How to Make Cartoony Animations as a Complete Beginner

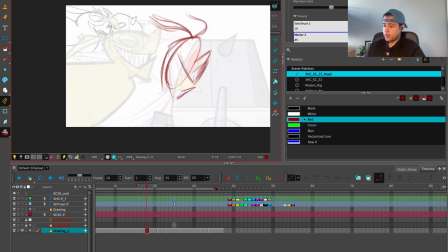25:06 And we can inflate this part. Boom, boom,
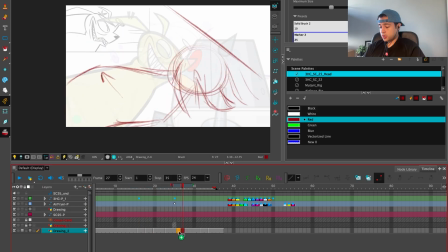25:21 boom, into boom here, and then on this one on trees, and then here two. Cool. Now the neck. Boom. We release this energy.
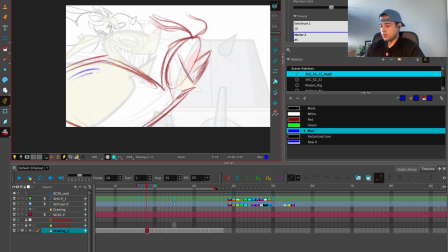25:36 Look at all of this tension, all of this energy building here, all of this energy building here, here. Bam. Even all as we are squashing here, we're building more volume here.
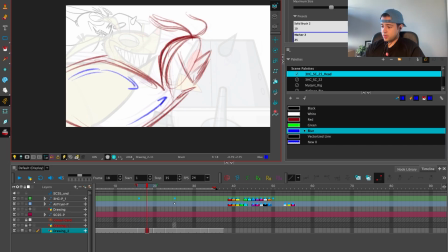25:49 We're inflating this part. So it's like energy, and then boom, and then pa when we release all of this energy.
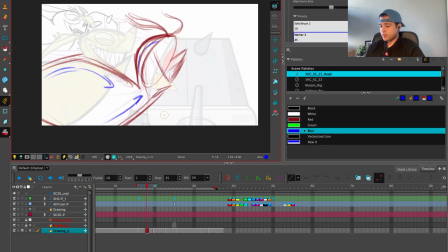Boom. Bam.
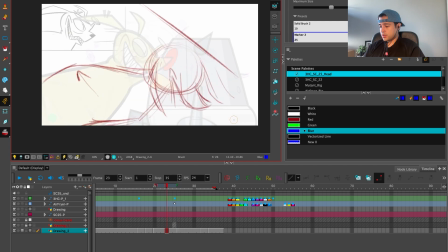26:11 And then we're going forward towards camera, and then we're slowing out, and this is going up.
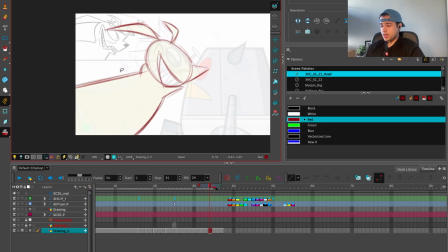26:21 My final neck is something like that, but now that I'm seeing all the stuff that I've been doing, looks like a penis. Yeah, let's do something like that. I like that.
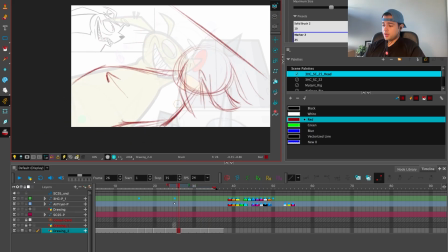26:40 Let's have that corner there. So tung tung tung. We need to slow in that corner there. I cannot just disappear it out of nowhere.
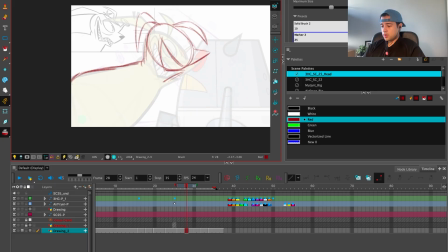Boom, boom, boom. I need to copy and paste this one over here just to have
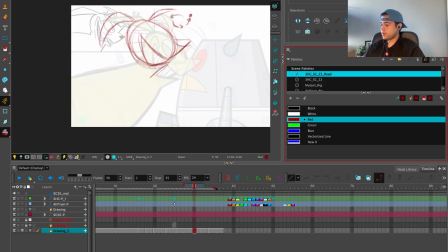27:13 a preview of how these two frames will connect between each other by drawings.
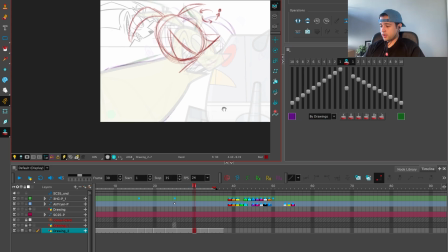27:23 By drawings! There you go. Two.
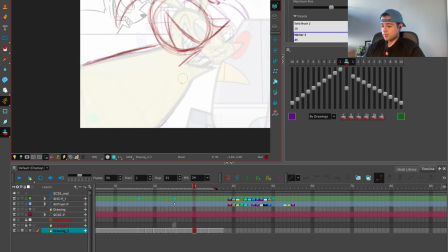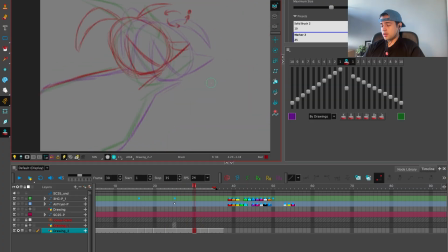27:35 Okay, this is going and down. Up, down. This have to be a little bit higher. And then here.
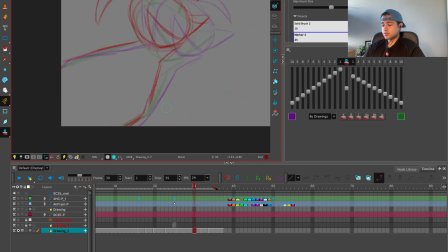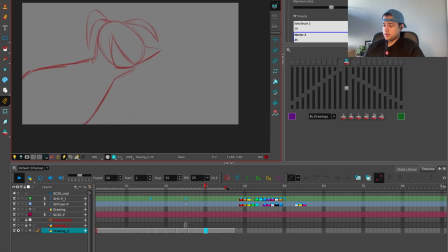28:00 Cool. Let's see what we have. Mm, mm. Okay, of course we need more frames. But here what I did, I have all the keys and breakdowns. Key, key,
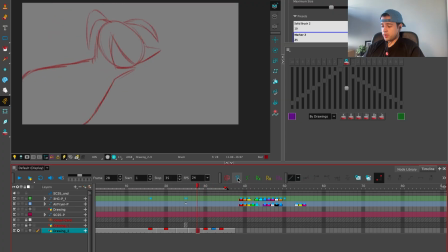28:23 key, key. Breakdown, breakdown, breakdown, breakdown, and breakdown. Why? Because I want to add some more in betweens here.
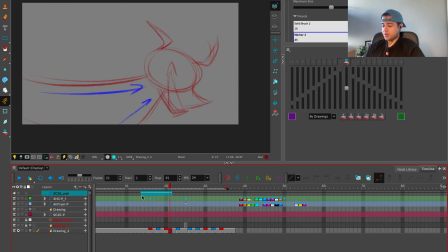28:40 Bam. But I know with my rig, I'm going to post these first things here. For example, this may not be a breakdown. This will be totally an in between. So put in between. So we have something like that. Taka. Awesome.
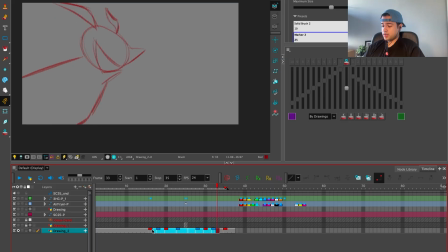28:57 Now, for example, between this breakdown and this key, I want a slow in.
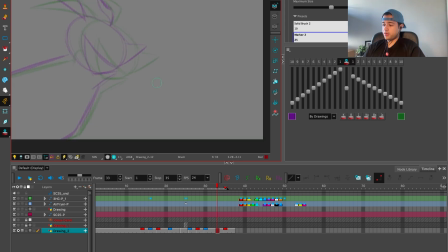29:03 I want a frame in the middle, just to slow out the movement.
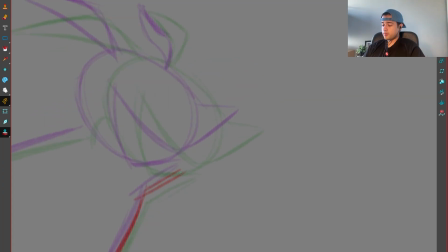29:09 So, boop, boop, boop, boop, boop, boop. Something like this, taka.